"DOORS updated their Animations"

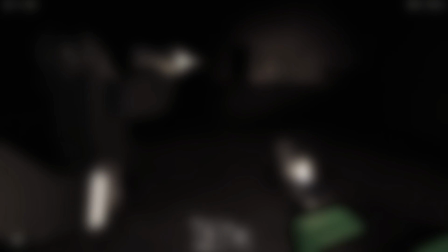[8:07]
I don't have any issues with this one, other than the fact that if that figure is the same figure,
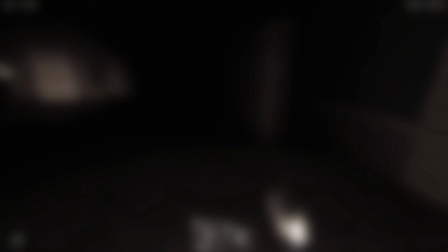[8:12]
I wish he was slightly burnt or damaged, because not only did he stand and run and fire,
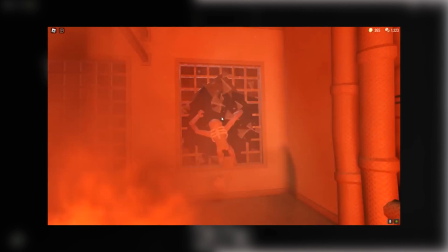[8:19]
but he also fell out of a window, and that window looks high up. And finally, we have the ending cutscene.
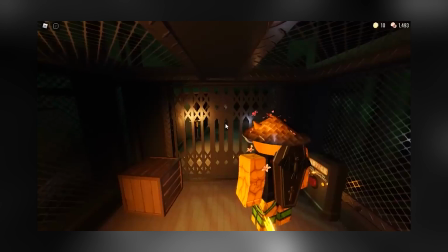[8:26]
In the previous video, I mentioned, if the scene was meant to have more impact to it, then either the doors should have been closing slowly while he approaches,
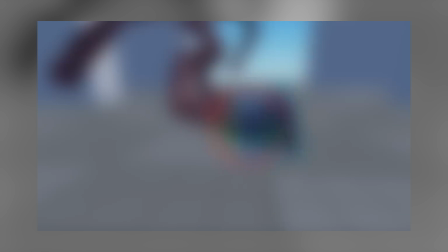[8:35]
or the doors themselves get bent or damaged from him bumping into them.
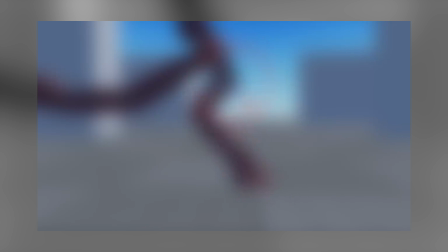[8:39]
I'm not sure how aggressive they wanted the figure to be, but if their plan was to make him aggressive,
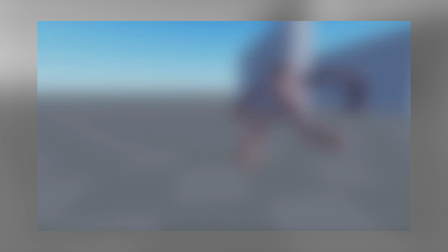[8:45]
then maybe it should have been more, well, aggressive. And aggressive they made it.
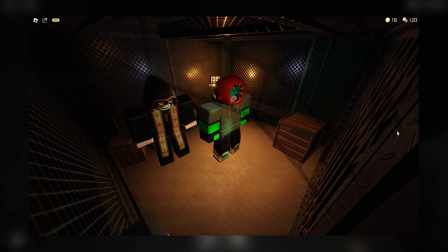[8:52]
Not only does he rush towards the door and shake your entire screen, and also...
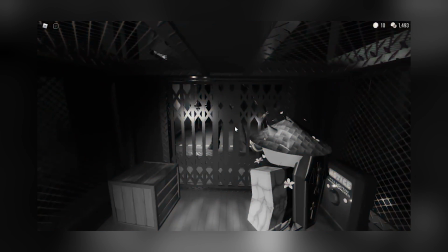[8:58]
When he runs up to the elevator door, which by the way could last a little longer for the player to acknowledge what is happening,
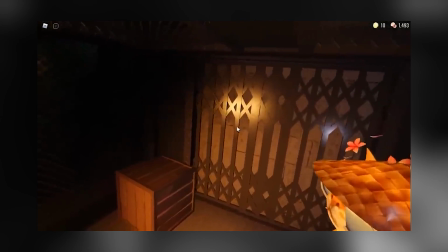[9:04]
he just kind of stands there awkwardly as if you didn't hold the door for him to get it.
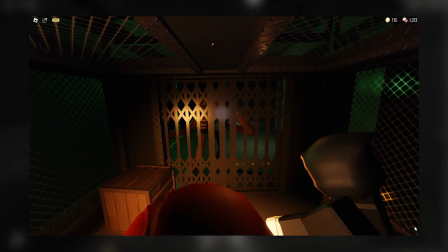[9:09]
Yes, now he also takes a few seconds to hit the gate a few times in hope that it would open or break.
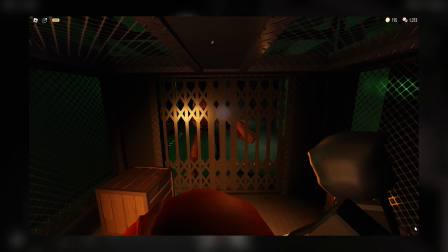[9:16]
The camera even holds on the figure for longer to let the player acknowledge what happens.
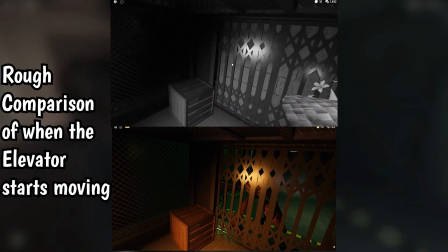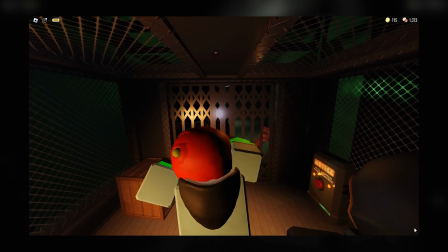[9:30]
And also as a nice bonus, the player flinches and then calms down once they know they're in the clear.
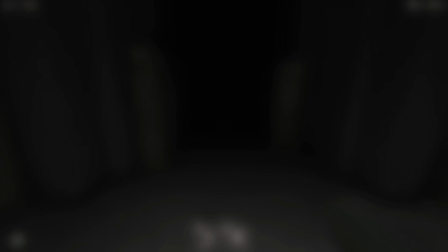[9:36]
I already stated that I really like the part where the player just relaxes. But they had to make it better.
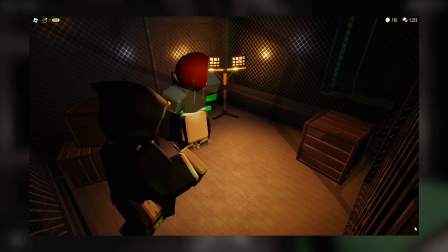[9:43]
Yes, now every different player has an animation for idling in the elevator.
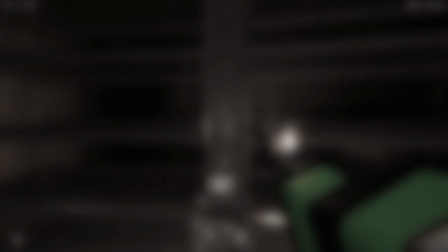[9:49]
Also, something else that I noticed that makes me very convinced that they took heavy inspiration from the video is that in this moment,
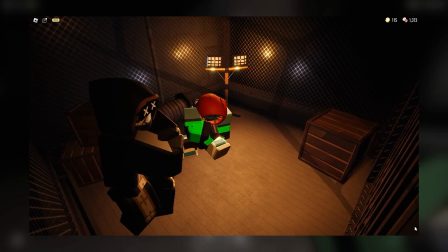[9:57]
the camera used to slowly pan up and so did the player's head.
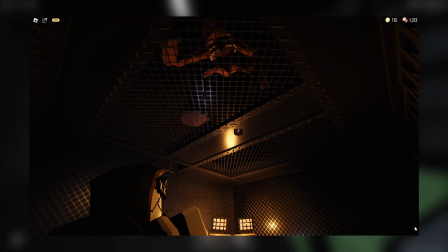[10:02]
But now the duration of that has been shortened, so
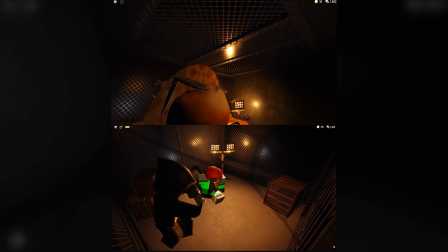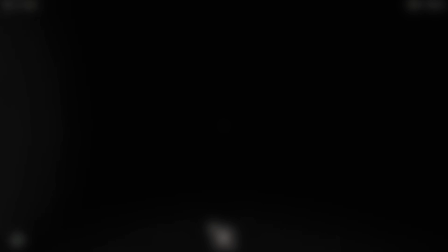[10:14]
it can catch the player by surprise. With the additional bonus of player animations, the player now gives off actual emotions. The figure now bites into the elevator cords instead of pulling it, and then gets pushed back into this little area. Which is harder to see now, but maybe it's intentional?
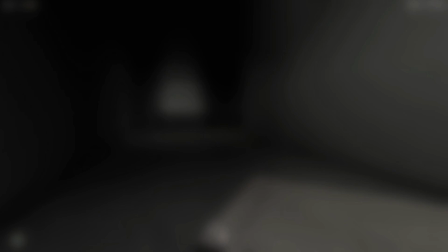[10:33]
If it's not, then I would've taken the older mines than this one, but it's not that big of a problem.
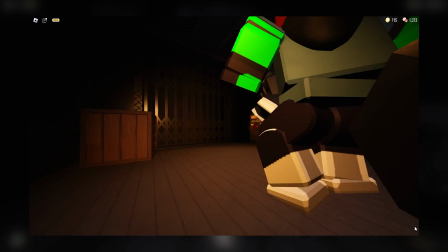[10:40]
Now the player is actually in terror, and is in a very similar pose to my concept art.
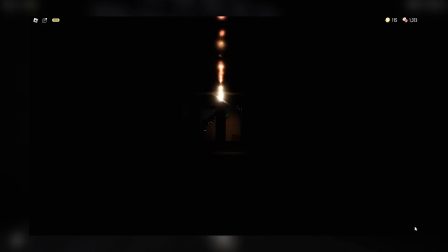[10:46]
It doesn't take long before the players and the objects in the elevator start levitating, due to how fast the elevator is speeding down.
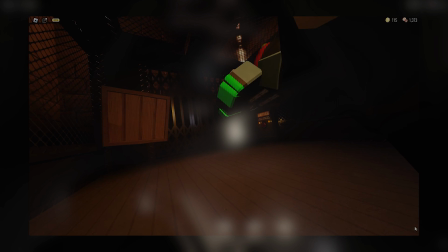[10:55]
When I first saw this, I was in shock. They took the animation and brought it from a 0 to a 100.
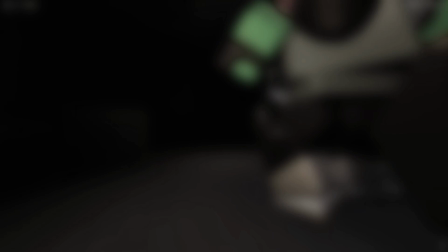[11:03]
Thank you, Doors developers, for over-exaggerating, and thank you for watching.
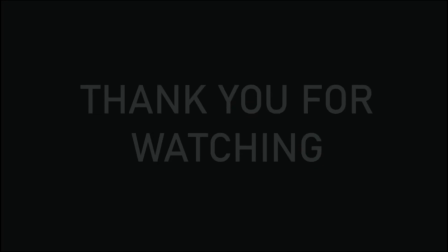Hotel Plus is a great update for the game. It doesn't add anything too big or too minuscule. It's mostly tiny changes that add to the replayability of the game,
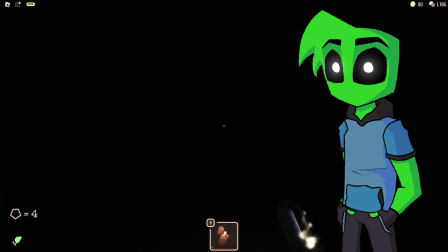[11:30]
such as the greenhouse, the dark basements, and my favorite, Jeff's Shop.
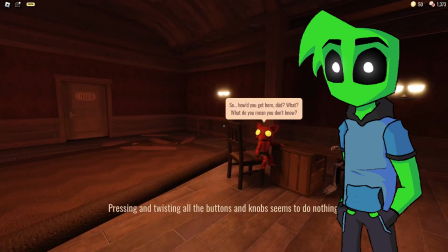[11:36]
Jeff's Shop would be one of the many reasons I would ever return to play Floor One.
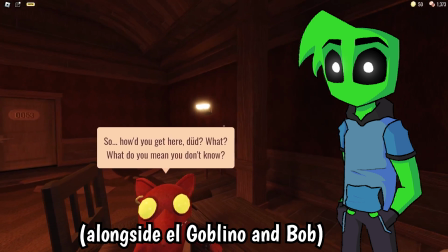[11:41]
In fact, I think he'll be a fan favorite for sure.
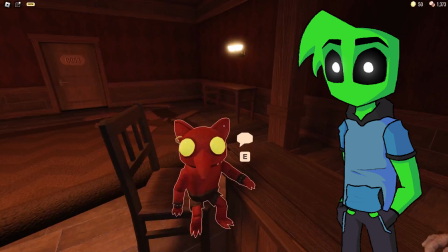[11:44]
My friend Omega alone kept bugging me about him because he wanted him as a UGC item.
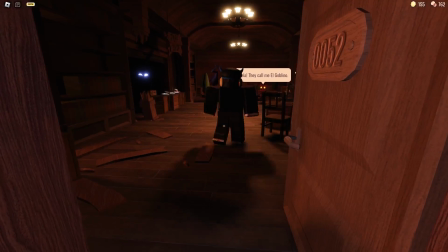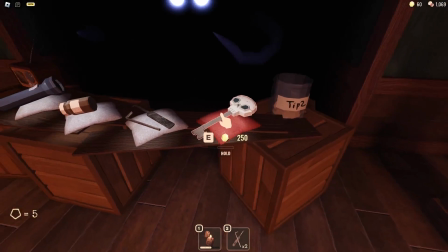I added this at the end of the video because I mostly wanted to talk about the animations instead of the entire update.
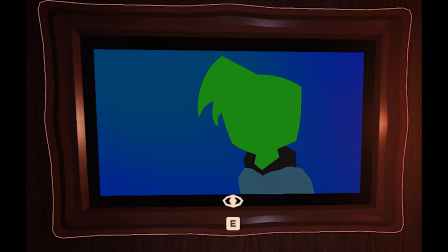[12:10]
And I did. And I'm glad I contributed something to the game.